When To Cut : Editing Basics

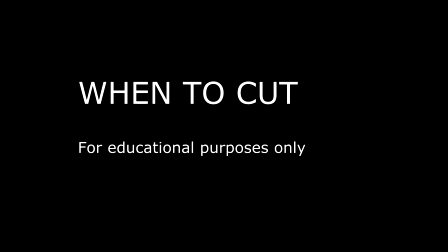(0:00)
Okay, thanks for joining us. Today we wanted to just do a quick video on basic editing and essentially when to cut.
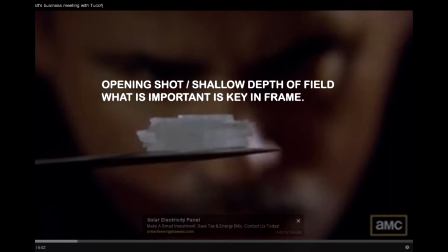(0:09)
And we've all have our editing softwares and learning and editing how the software works, but there's not too much out there about well exactly when do I cut something. So there's editing is basically an art. There's more to it than just um, it's not an exact science.
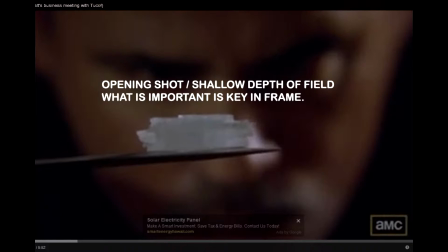(0:27)
It's more of an art, and you have to just learn and practice to get good at it. So we're just going to go over some basic concepts here real quick, and I'm borrowing the sequence from Breaking Bad when Walter White meets Tuco. And you can find this on Google.
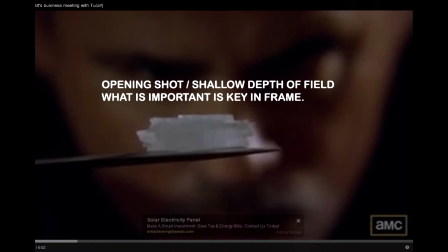(0:46)
I would encourage you to watch it first and then come back and we'll walk you through this.
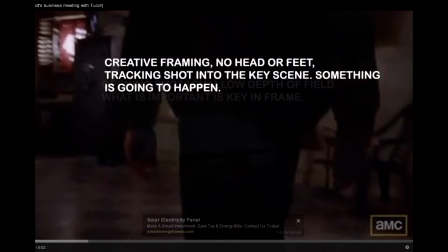(0:50)
So, the first thing I wanted to talk about is that when you're splicing two sequences together, um, this is the first one I want to talk about, is where he enters the office to meet Tuco. Um, it's a following shot, it's a tracking shot, it appears to be handheld. It's a creative framing because it doesn't show his hands or his feet.
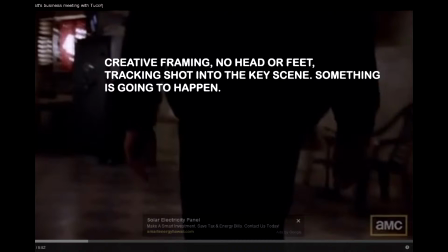(1:10)
We really don't know exactly who that is, but we have a sense that something's going to happen and that this is real. And he has his hands free, the emphasis on his hands, which symbolizes work, something's going to happen. But where do you cut is the question. And so what they do is they have this tracking shot of him coming in.
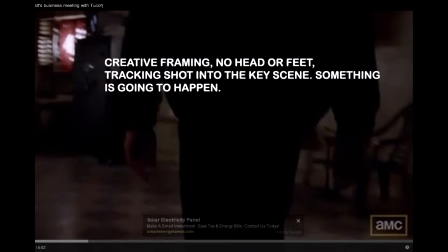(1:29)
It's a following shot, and then they cut to a tracking from in front,
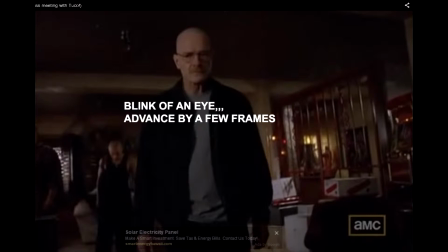(1:34)
kind of a medium shot of him still coming in a little bit more. And what they did actually, if you go back and you watch the sequence, is they advanced it just a few frames, or what I like to call is the blink of an eye. So when they put these two scenes together of him entering the office, it's a following shot.
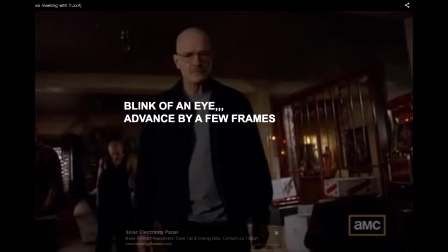(1:53)
Then it goes to a front shot, a medium shot. He's still moving forward, but the camera is still. They advance, they splice those two scenes together by what I would say is maybe 5 or 10 frames. It's just what you would, the time that it takes to blink an eye.
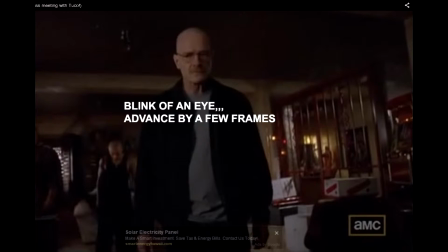(2:11)
And so if you figure, film is 24 frames per second, you're wanting to show like a continuous action. You can advance it just a few frames actually, and it is in the time that it takes to blink, and no one will notice that, and it provides a nice continuity.
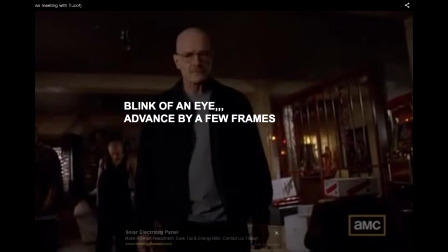(2:30)
If you overlap those actions, it wouldn't quite look right. It would seem like, well, didn't we already see him do this? It might look strange and odd. But by just advancing a few frames, you really keep it believable and smooth, and you don't really even sense the cut that much.
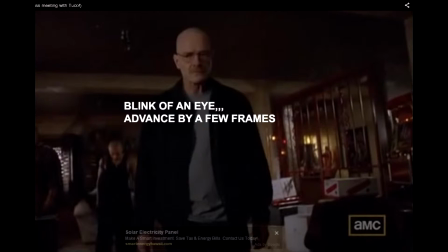(2:49)
And that really is the goal. Now, the second thing I want to talk about is cutting for dialogue.
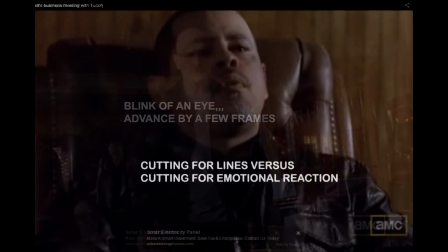(2:55)
And in this sequence where Tuco is talking to Heisenberg, uh, they're pretty much cutting on the line.
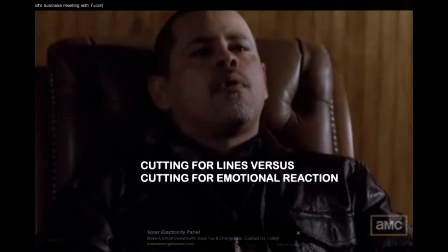(3:03)
So he says, "What's your name?" And he goes, "Heisenberg." And he goes, "Heisenberg. Okay, Heisenberg. Have a seat, Heisenberg." And he says, "Well, I don't imagine I'll be staying that long." It's just they're actually cutting on the lines, and actually the dialogue lines.
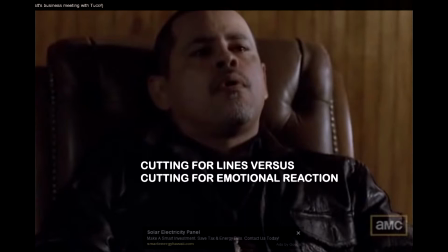(3:19)
So some guy says something, cut. Go to the other guy. He says something, cut. That's really not a very good way to edit. But I would say about 60% of this sequence is done that way, and maybe 40% of it is cutting for reaction.
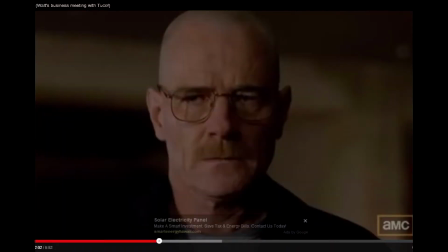(3:34)
So as Tuco's talking, he says something like, "Oh, I remember that. You're that. So you must be Daddy." And they cut away to him, or he could have been putting the cigarette out on his tongue. I can't remember what scene that was, but we're seeing that Walter or Heisenberg is not talking.
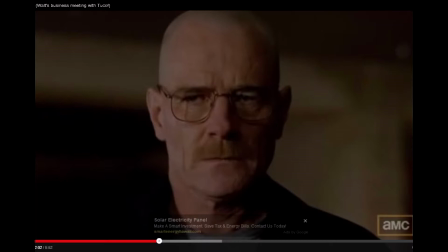(3:52)
We see his reaction. So don't get trapped into cutting after each actor is finished talking. Learn to cut for reaction. So the person can be talking off screen, but we're seeing the reaction of what that person is saying.
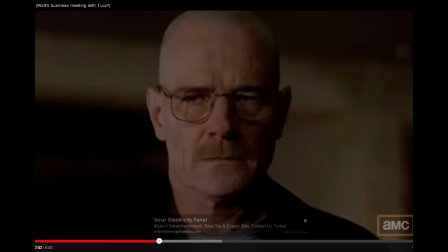(4:09)
So that's one of the kind of a sign of amateur editing is when it's cutting on the line. You want to also remember to cut on the reaction to see reaction versus just line for line. And kind of the third thing I wanted to talk about was opportunities for cutting.
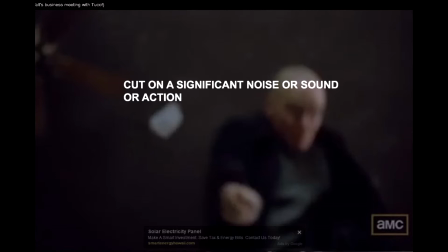(4:29)
And in this one, that's not crystal meth he actually has there. It's some kind of explosive chemical. And he throws it on the ground. And as soon as that thing hits the ground, it cuts to an outside view of the window exploding.
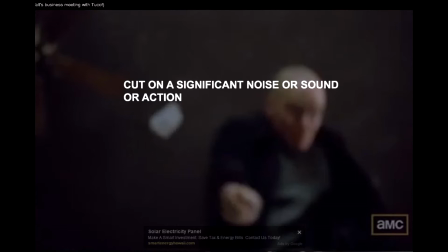(4:44)
And that's a perfect opportunity to make an edit is on an action or on a noise. And these categories aren't discrete because you can have a noise and an action together, and that's exactly what we have here.
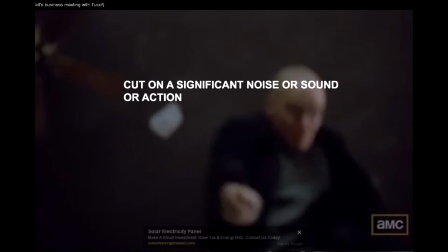(4:58)
We have an action and a loud noise, and that's the opportunity that they use to put the cut in, is on the noise or action.
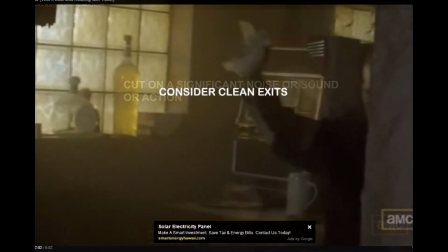(5:07)
And then the fourth here, they have this is kind of a traditional idea,
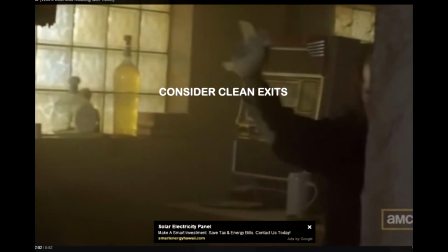(5:10)
but you have your actor completely exit the frame, and that's what they know as a clean exit. And if you can get that done, if that's feasible for you, that's what you should usually do, because then once the actor is off the frame, out of the frame, it opens you up to cut to any other scene,
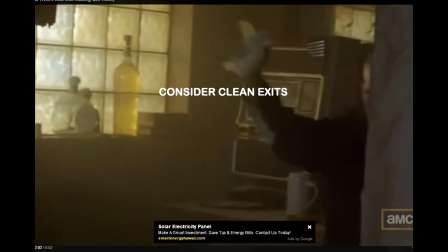(5:30)
because there's not necessarily any expectation that's clean. So you've kind of got a clean exit, and then that means you can have a clean start somewhere else.
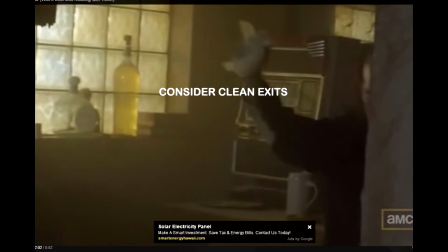(5:42)
So that's exactly what they do in this scene. Is Walter Heisenberg, he exits and goes a clean exit off the screen.
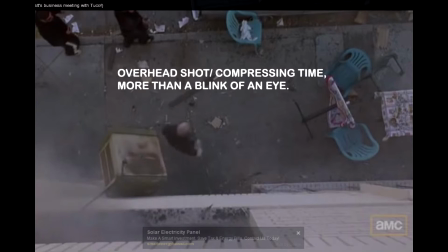(5:50)
And then the next thing we see is an overhead shot of him exiting the building. And again, from the time where we saw him clean exit to here, it's, we can take, know he was walking downstairs.
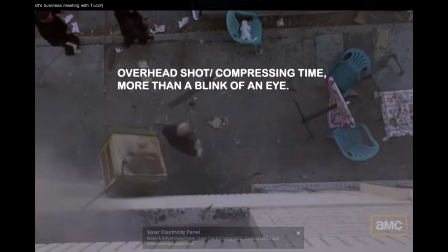(6:03)
It probably took 15-20 seconds. Well, we know that's more than a blink of an eye, but we're accepting it because it was a clean exit, and so we accept that there's been a gap in time, but we don't really take it that hard,
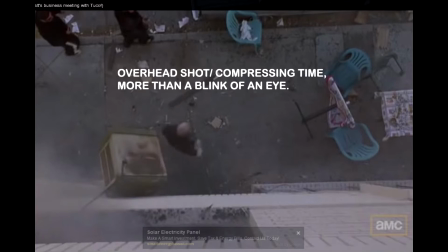(6:19)
because we can splice those gaps together in our mind, and we accept that.
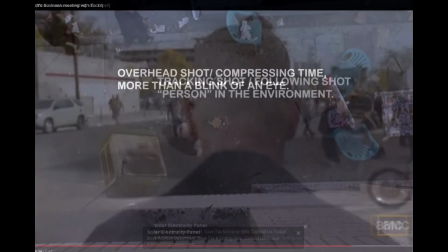(6:25)
There's some more editing that comes up here where we're going to switch down to it's what they call, again,
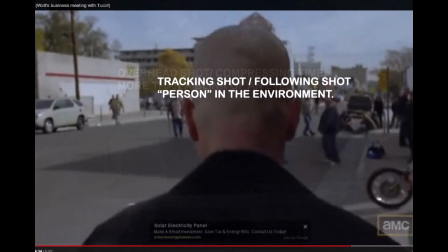(6:30)
a following shot, which really establishes him as a character in the environment. And so this is just a real-time shot now. So we've kind of used the editing to cover some gaps in time from when he actually left the office building to when he came out of the building, and now we're actually back in real time here,
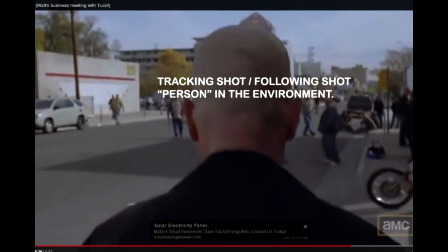(6:49)
and which conveys a real sense of immediacy, and that we're there with him as he's walking through this. Yeah, it looks like kind of a bad neighborhood, but as he's walking through here, we get a real sense to identify with him in the shot.
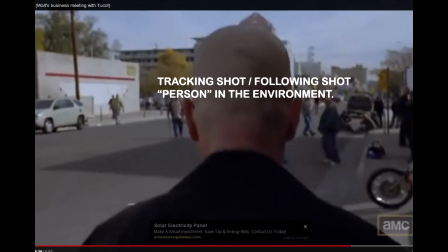(7:06)
But it's going to switch around here the very next shot, and again it
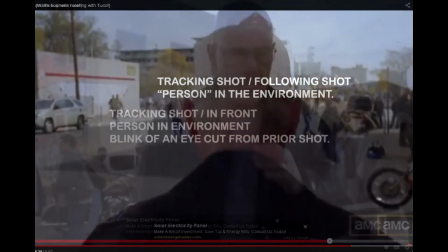(7:12)
was a blink of an eye cut from the shot just prior to that to this shot.
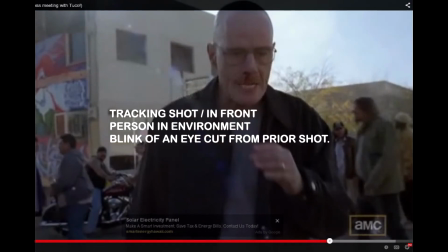(7:18)
The camera's now tracking him, but it's in front. Because it's in front, we actually can identify with him more as a person, as just versus the previous shot, which was more of a character in the environment. So this gives us the opportunity to really relate to him more, and we see,
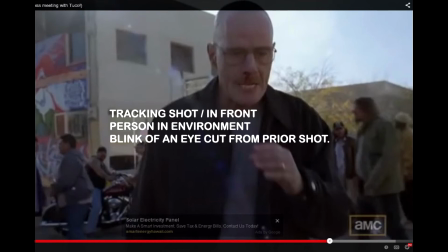(7:36)
he's actually got a bloody nose, and we feel a lot more for him in this scene. But going from the cut, it was really, again, just a blink of an eye. They looked like they just advanced it just maybe few frames from the previous shot to this shot.